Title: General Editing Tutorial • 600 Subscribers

What the hell is that? You know what it is, bitch.
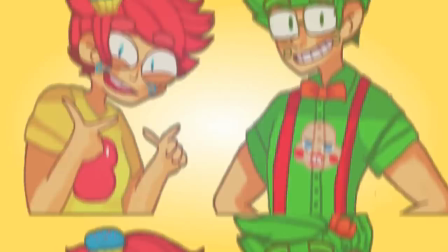Sorry again for how fast this video is probably going to move. It was necessary for me to make it this fast to be able to fit it into an amount of time that wasn't absolutely ridiculous. I'll have extra information as well as some time skips to certain parts in the description below, as well as links to like various other effects that I didn't have time to cover in this video but are really cool effects, so you should be sure to check those out.
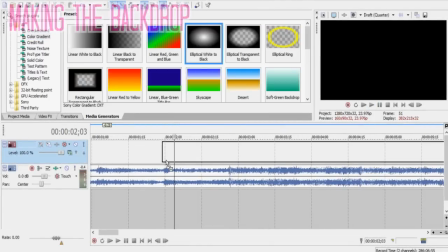0:36 First thing I like to do is make a backdrop for my videos, which generally sets the theme and the color for the entire video.
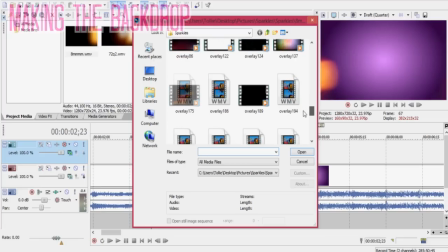0:44 I know some editors are really good at being able to use multiple themes and colors in their videos, which is definitely something you should try out because you might be good at it.
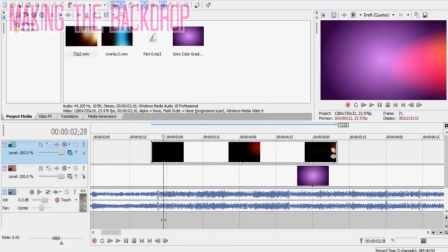0:53 But unfortunately, I'm not one of those people, so I try to stick with just one theme.
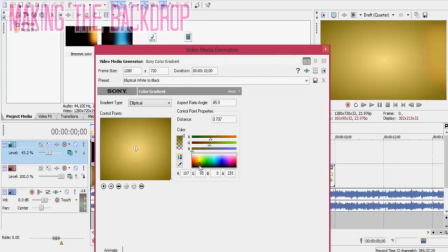0:59 Basically, what I'm doing here is just messing around with different gradients to find something I like and that I think goes good with the song and my plan for the video.
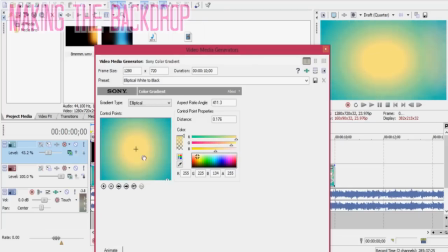1:08 You can also add overlays to your backdrops, but try to keep them fairly subtle so that they don't kind of overwhelm and take over your whole video.
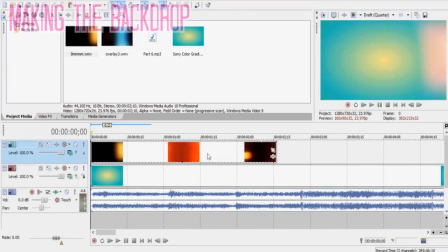1:16 Because the focus shouldn't be on your backdrop should mostly just serve to amplify the rest of your video.
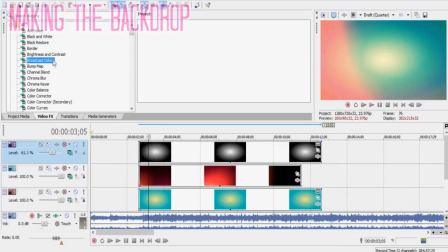1:24 Once you have your video's general background done, it's time to start importing your media and actually working on your video.
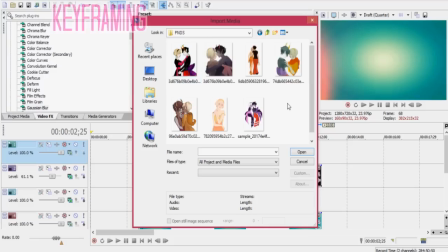1:31 For me, that means the next thing I'm going to generally start doing is keyframing whatever file that I decide to put in first.
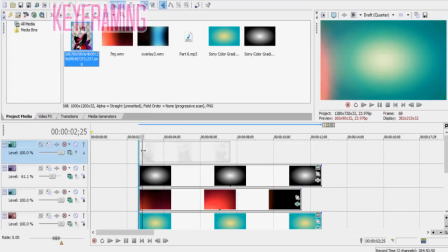1:39 Depending on the type of video you're doing, you might want to use a lot of keyframing or very little keyframing.
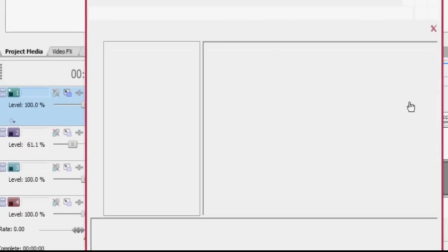1:45 By making the intervals between the nodes when you're keyframing further apart or closer together,
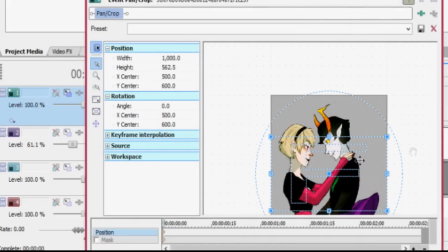1:51 you can control how fast or how slow your images actually pan from one part to another.
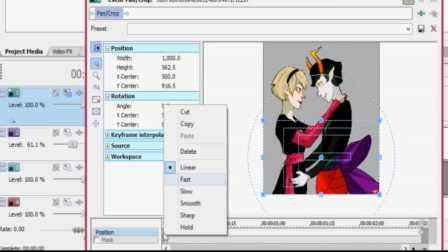1:59 Another trick that affects how the images move is by changing the node type from linear to one of the other options available.
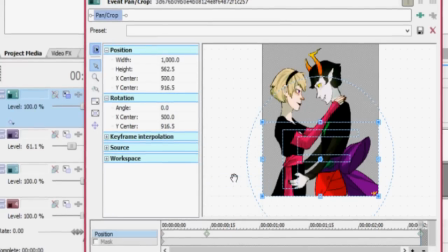2:08 You can do this by right-clicking on one of the nodes and just selecting from the list.
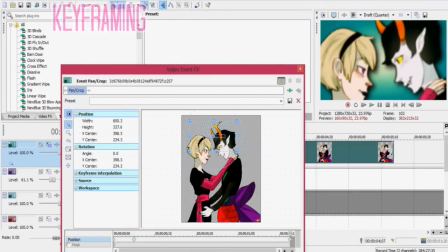2:14 For this video and for a lot of my videos, I like to use the fast option for all of my nodes.
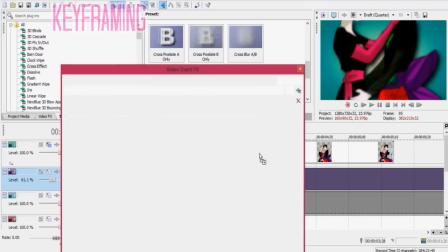2:21 I've also decided to split up this clip in between the most dramatic pan
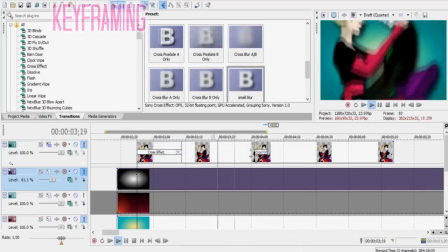2:26 changes that I've done and adding a small blur in between them to help ease the transition.
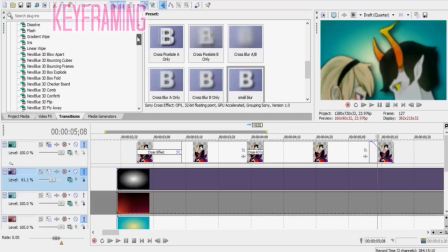2:32 You can keep it as the default crossfade if you want,
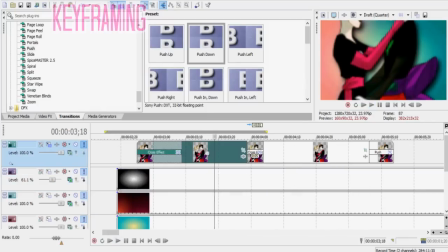2:35 but I think adding little transitions like blur or dissolve or flash or something like that really helps videos look nicer.
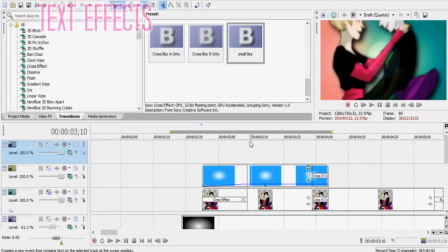2:45 So when you decide to add text to your video, it really depends on the type of video you want,
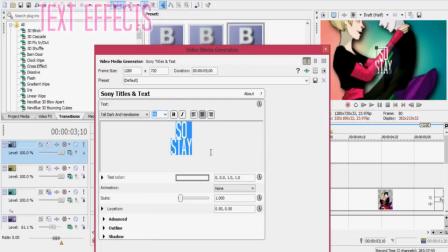2:51 what kind of text you're going to use, and what effects you're going to use on your text.
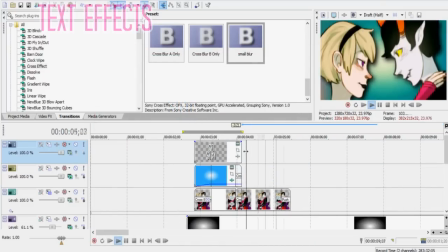2:55 In fact, a lot of videos actually look really nice without text at all, but for this instance,
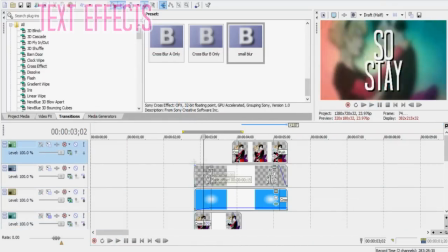3:01 I'm just going to be doing some really basic text and putting a circle behind it,
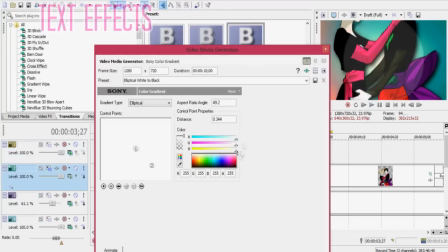3:05 and I'm also going to set the circle's layer to add to help it blend into the video a little bit
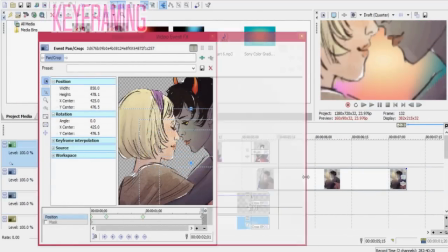3:10 more. And the next thing I'm doing is just adding in another clip and doing some more keyframing and setting up some really basic transitions.
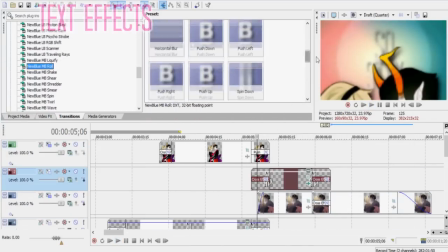3:20 And then I'm adding in some more text. And there are tons of things you can do for text.
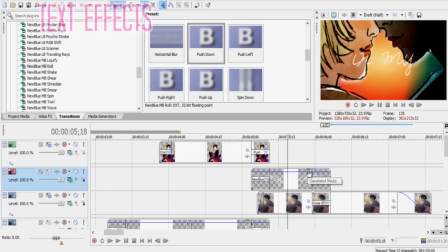3:24 And my best advice to you for adding text is just to mess around with it and treat it like you would anything else in your video.
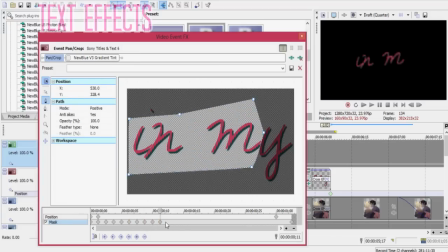3:32 Right here you can see that I'm masking portions of the text out.
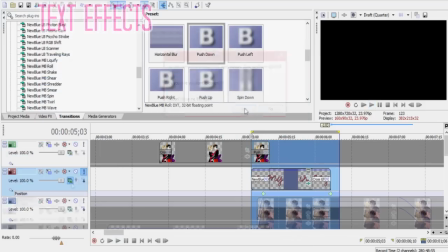3:37 And adding more to it as I mask as I go with the keyframes to make it look sort of like handwritten cursive text.
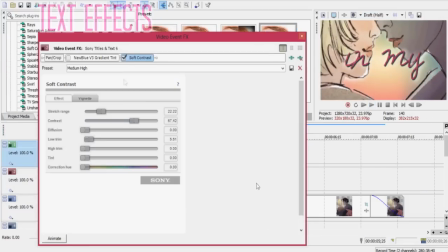3:46 Another couple things that I'd recommend messing around with when playing with text is definitely check out the bump map.
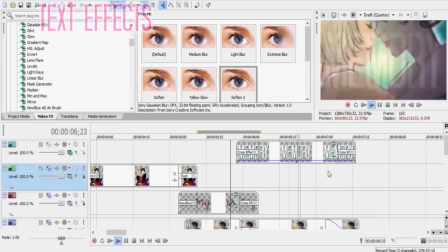3:52 And if you have new blue effects, the gradient tint on the text looks really nice.
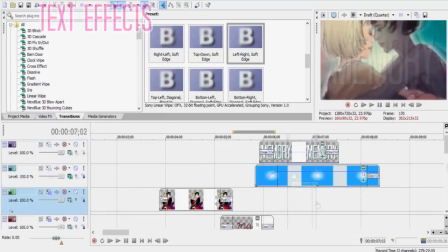3:57 I tend to do those things quite a lot myself. I basically rinse and repeat this process for the bulk of my videos after that.